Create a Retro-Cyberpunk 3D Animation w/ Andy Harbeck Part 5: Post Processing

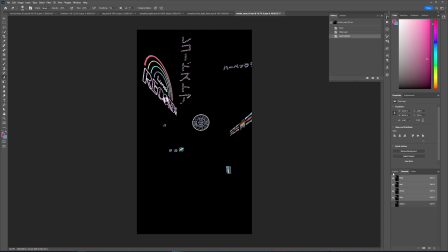(4:08)
So I'm going to go ahead and create an alpha here and then mask it.
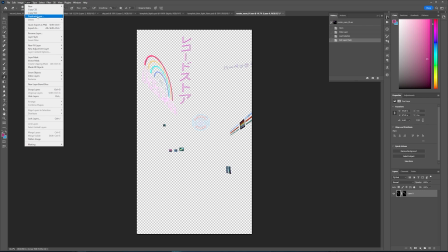(4:15)
And now we can layer this into the main one that we have.
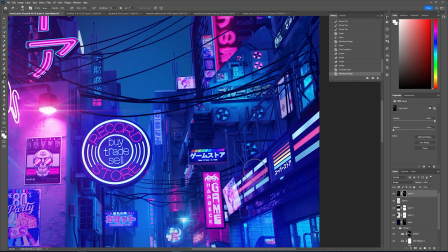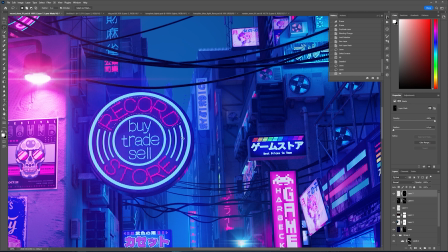(4:27)
Okay, so now I've created a mask just for this sign on the blue, and I'm going to give it a little bit more of a neon effect here.
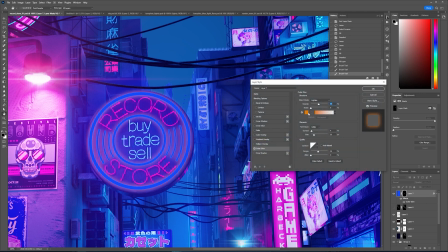(4:36)
So I'm going to add an outer glow. That's going to be a nice kind of deep blue. Find the right tightness here. And then we're going to add an inner glow as well.
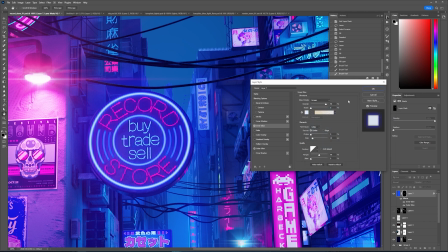(4:51)
It's going to be pretty white so that it's going to add like this hot kind of core to the sign here.
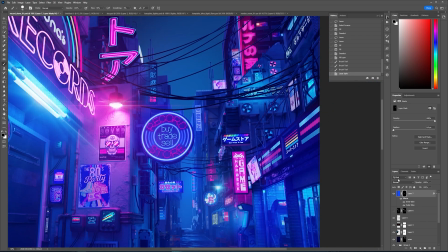(4:59)
And then we could probably just screen that over or add it.
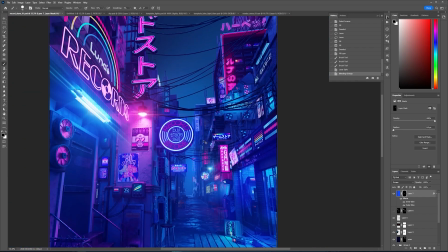(5:04)
That'll just help punch up the sign there a little bit.
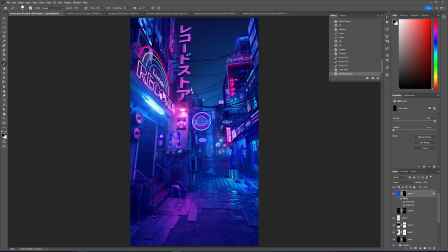(5:11)
Because really what I'm trying to do is think about the focus of this image, and so the area over here is going to be the primary focus, these three kind of signs. So I just want to be sure they kind of become the main focus by either focusing
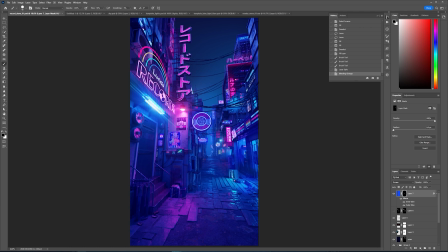(5:29)
the attention by the brightness or having more contrast in these areas and then less contrast in some of the other areas.
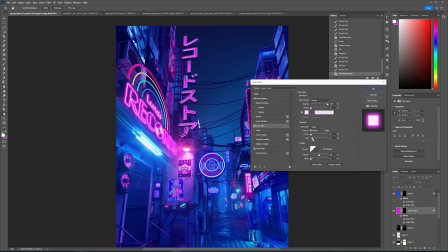(5:35)
So now I just need to add the glow using the same technique as before to the rest of the neon lights.
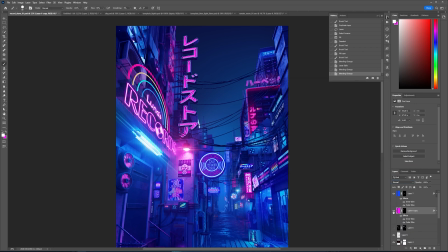(5:42)
I'm applying the outer glow and the inner glow to give that neon effect,
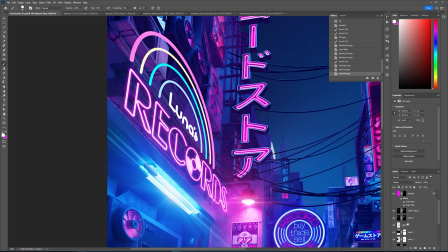(5:46)
and then adjusting the width of the radius of the fall offs so that it doesn't get too large around some of the neon tubes here.
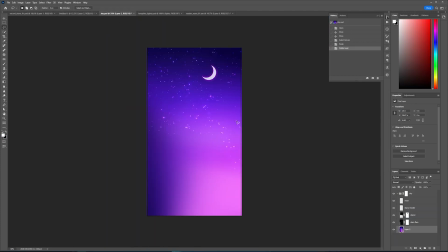(5:55)
Okay, so to do the sky, I'm going to start with the sky template that I use.
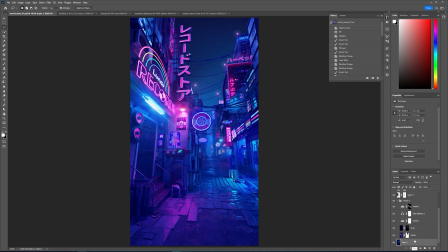(6:01)
I'm going to copy this and paste it in here. We're probably going to have to change it a good bit because we want the sky to look like a little bit different than we have with some of the other skies. I'm going to remove this alpha because it's going to be a little bit more cloudy.
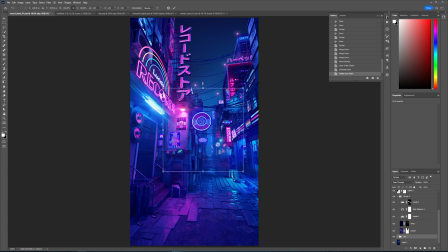(6:17)
So I'm going to have to do some work to make it work here. But at least it's a good template for me to kind of start from here. So the colors don't work here exactly because I think we're going to go with something that's a little bit more blue.
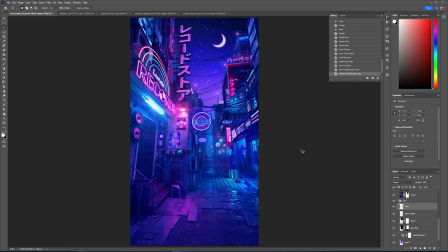(6:32)
So I'm going to try to color correct this, work on some of the atmosphere, and then the moon position. And then I'm just going to try to paint in some atmosphere and some clouds here just to push back the sky a little bit and to give it a little bit more atmosphere.
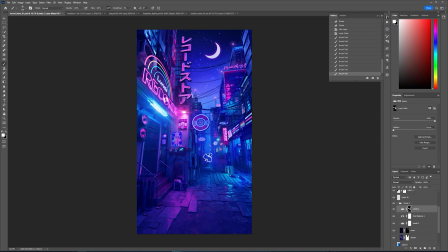(6:48)
It's too kind of clear based on the atmosphere that we added in the 3D render, so we need to kind of match that look now to the background sky. Okay, so I'm just checking some of the details here.
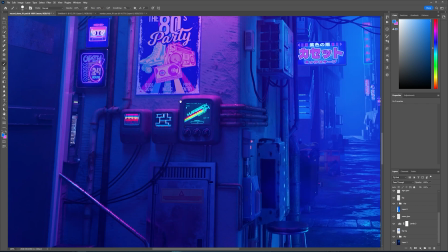(7:03)
I think we've got everything set up pretty well. We've got everything glowing here.
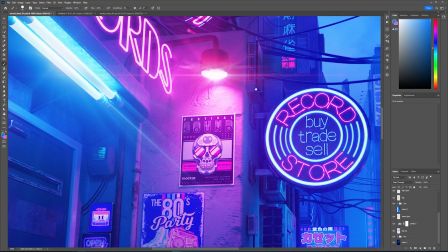(7:08)
Maybe the last thing I'm going to do is make this buy, trade, sell glow just a little bit more,
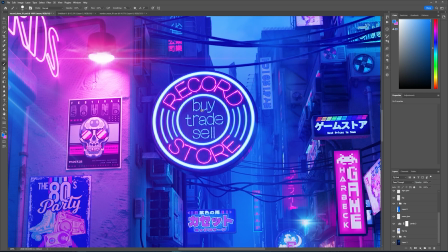(7:13)
give it a little bit of a hotter core, because you can't read it really well when you're back further. So let's see, let's go ahead and bring this layer over one more time.
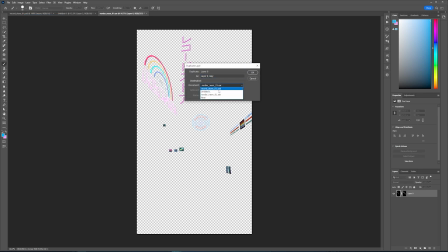(7:24)
Here, duplicate it over so that it's going to come into position here.
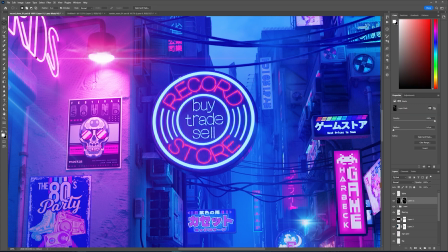(7:29)
And then I'm just going to select the area in between here. Well, what we'll do, let's go ahead and give it a little bit of a glow here. So I'm going to fill the layer with blue here,
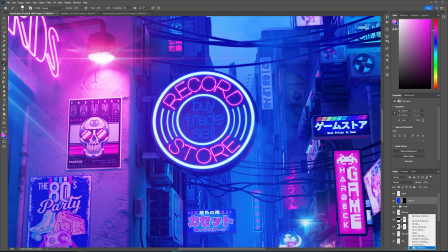(7:47)
and then I'll add an outer glow just a little bit.
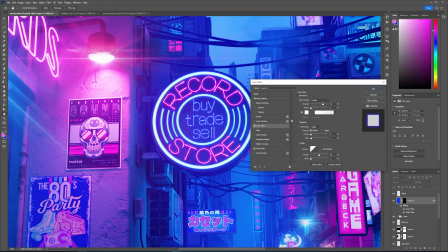(7:55)
You can screen that, and then the inner glow, and then let's just screen it or add it.
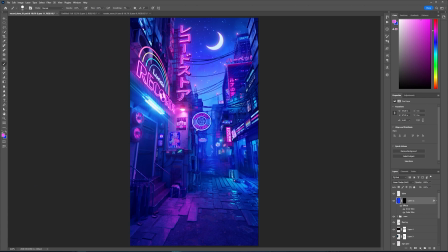(8:04)
Okay, that looks pretty good. Now that reads pretty well. The other thing I'm going to try to do is I'm going to bring out this album.
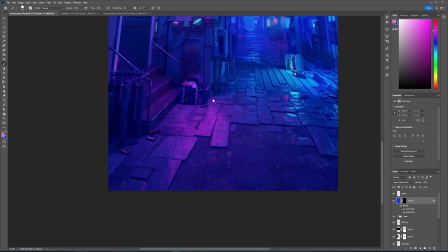(8:13)
It's a little bit dark here.